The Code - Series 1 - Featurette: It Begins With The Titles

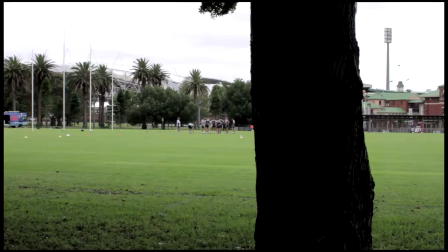[0:06]
Over the first couple of months of shooting we did utilize a range of different camera rigging equipment and one of them was a dolly which enables you to put the tripod and the camera on top of a railing.
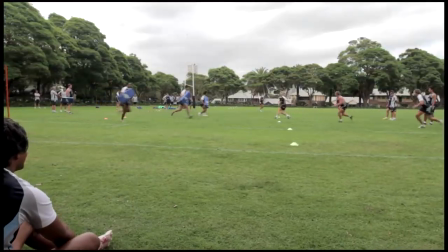[0:21]
What it enables you to do is it enables you to make the shot last a bit longer and to give more of a perspective of it.
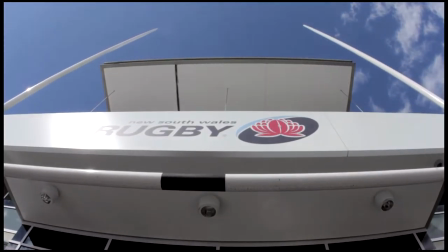[0:28]
For example I think there was a couple shots of outside of the building which normally an aesthetic shot would last a couple of seconds but with a dolly shot was unable to last five six seconds doubling and tripling the amount of time that that subject appears on screen we also used a crane
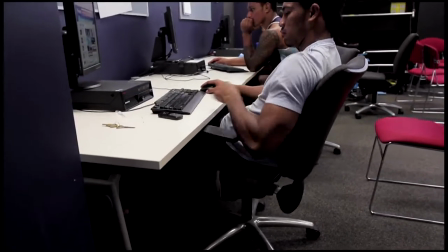[0:42]
which gave us the opportunity to
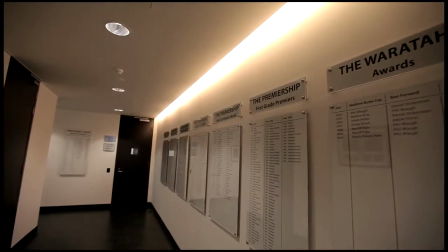[0:45]
get above and beyond the subject matter again more than what a camera could do but when it came to the opening titles we did we did want a different look and a different feel above and beyond what we had previously shot.
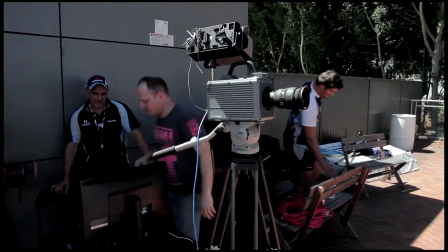[1:00]
We brought in a high-speed camera.
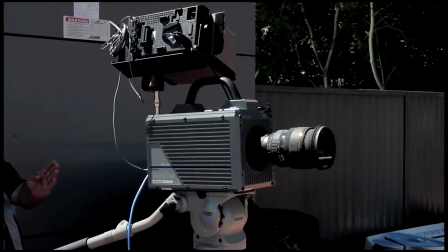[1:03]
High-speed camera enables you to record a frame rate that's much higher than the standard 24-25 frames per second.
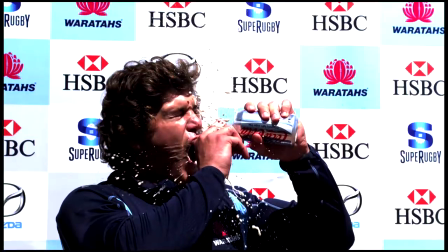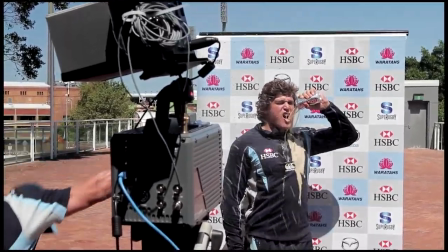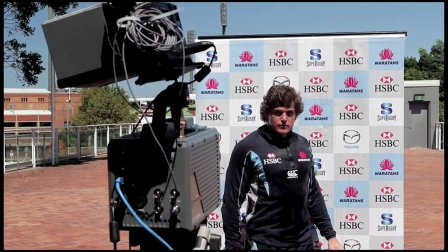[1:25]
Now what that enables you to do is two really important things.
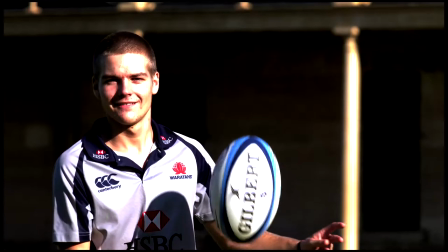[1:29]
First is that you can slow the vision down and secondly it gives you a different look
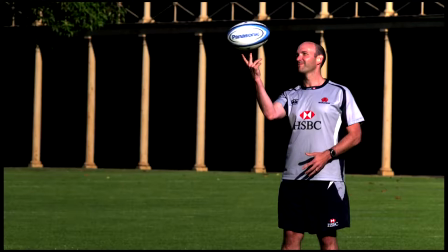[1:34]
Because you've got a thousand frames in that one second,
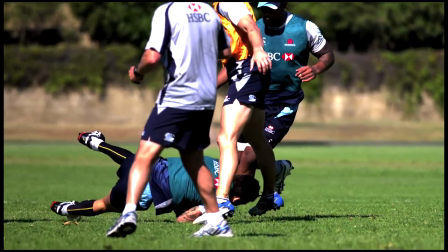[1:40]
you've got an awful lot of information that's squashed into that small space in time.
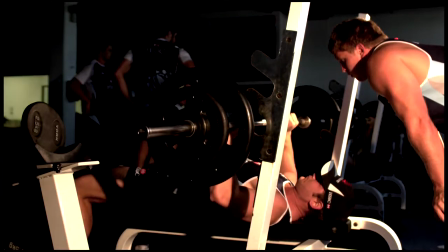[1:45]
So the high-speed camera vision looks a lot different, and that was perfect. We brought the camera in for a couple of days, and we experimented on a range of things.
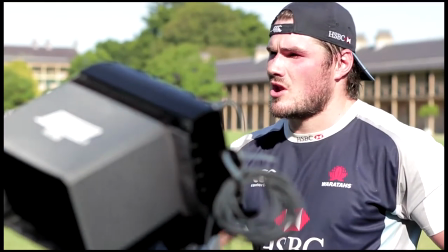[1:54] All right, ready, and action. And over your face.
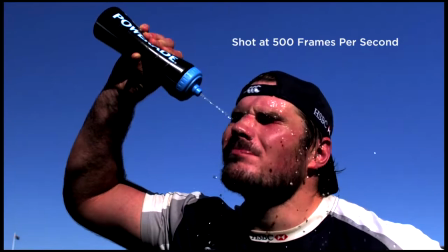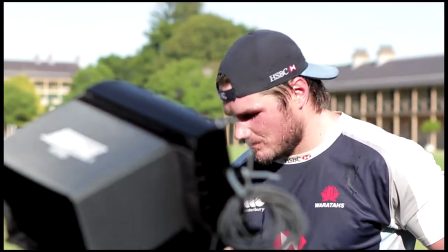[2:08] Cut. Perfect.
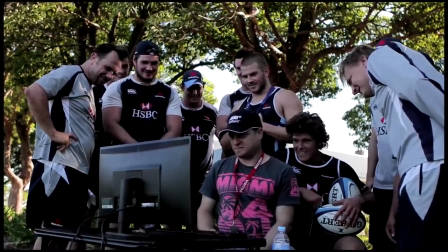[2:10]
We wanted the opening titles to be dynamic, so we chose a range of different movements that we felt were dynamic and physical. One of them was passing, the other was running.
And action.
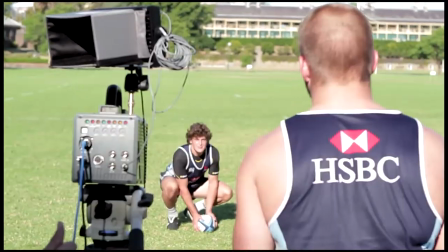[2:25] Good. Should we try one more? And action. No, get it up.
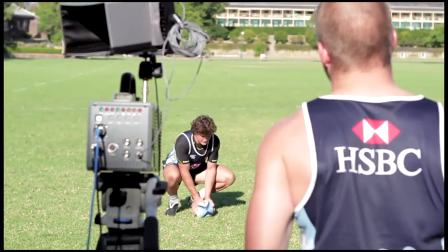[2:31] Better than that. One more, last one. You get the big teddy at the show. Good to go? And action.
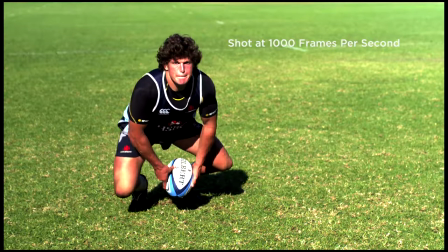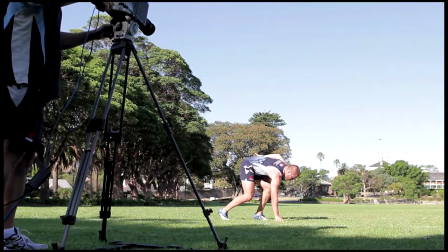[2:46] Oh, beautiful. Done. Right, true on my mark. Rolling and go.
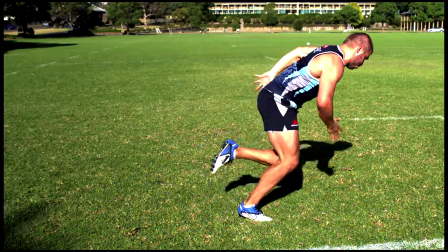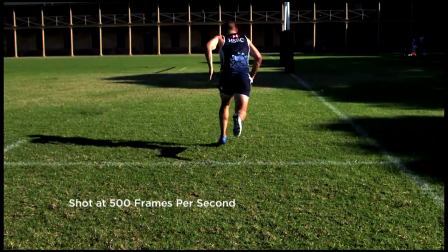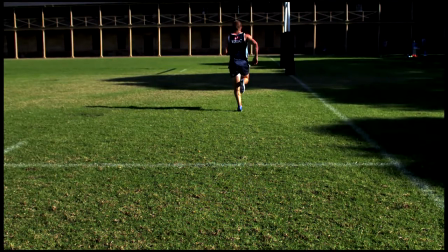We did want the opening titles to finish up on the ball. And we had in the trailer bounce the ball a couple of times, spun the ball a couple of times.
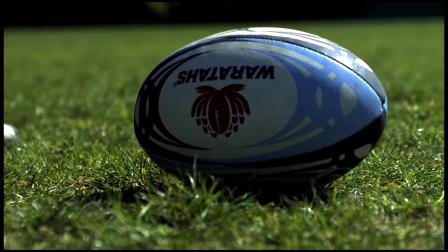[3:22]
We even had Sean, who was supposed to be doing the camera work,
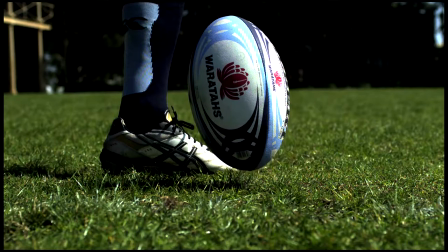[3:26]
drop kicking the ball. but not many of the movements seem to be succinct and relaxed and natural.
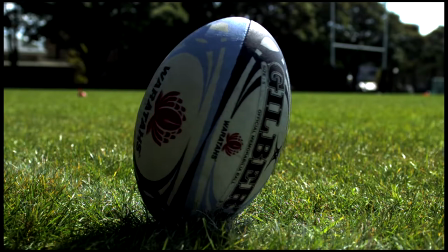[3:34]
So we ended up using the spinning of the ball because we kind of felt we wanted the Waratahs logo
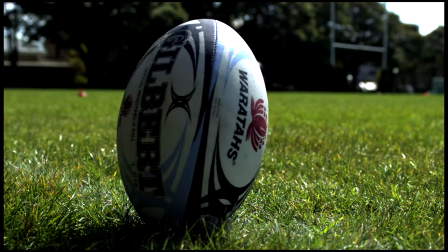[3:39]
to remain in the screen for a bit longer than what we initially intended and also the bouncing of the ball.
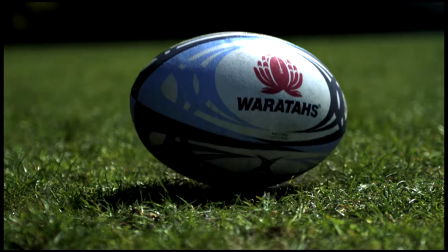[3:45]
Now the great thing about the bounce of the ball is that you can see the ball being almost reshaped as it's bouncing up and it also has this really fantastic sort
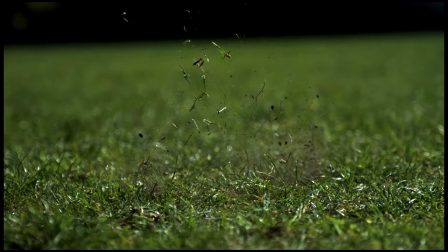[3:53]
of sprig of grass and dirt that comes up which I think emphasises the dynamicism of the movement. Another trick as well which proved to be quite handy is that you speed ramp some of your shots.
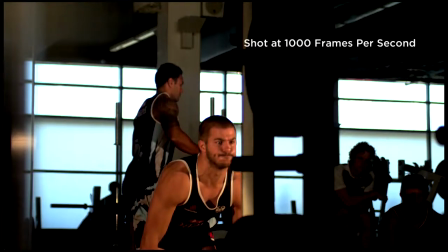[4:06]
There's one shot in particular I'm thinking of and that's Drew when he's lifting the bar up in the gym.
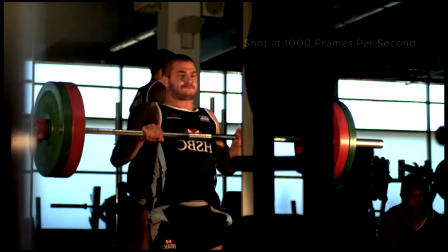[4:10]
He's lifting the bar up, we're shooting at 500 maybe 1000 frames per second because that's very slow.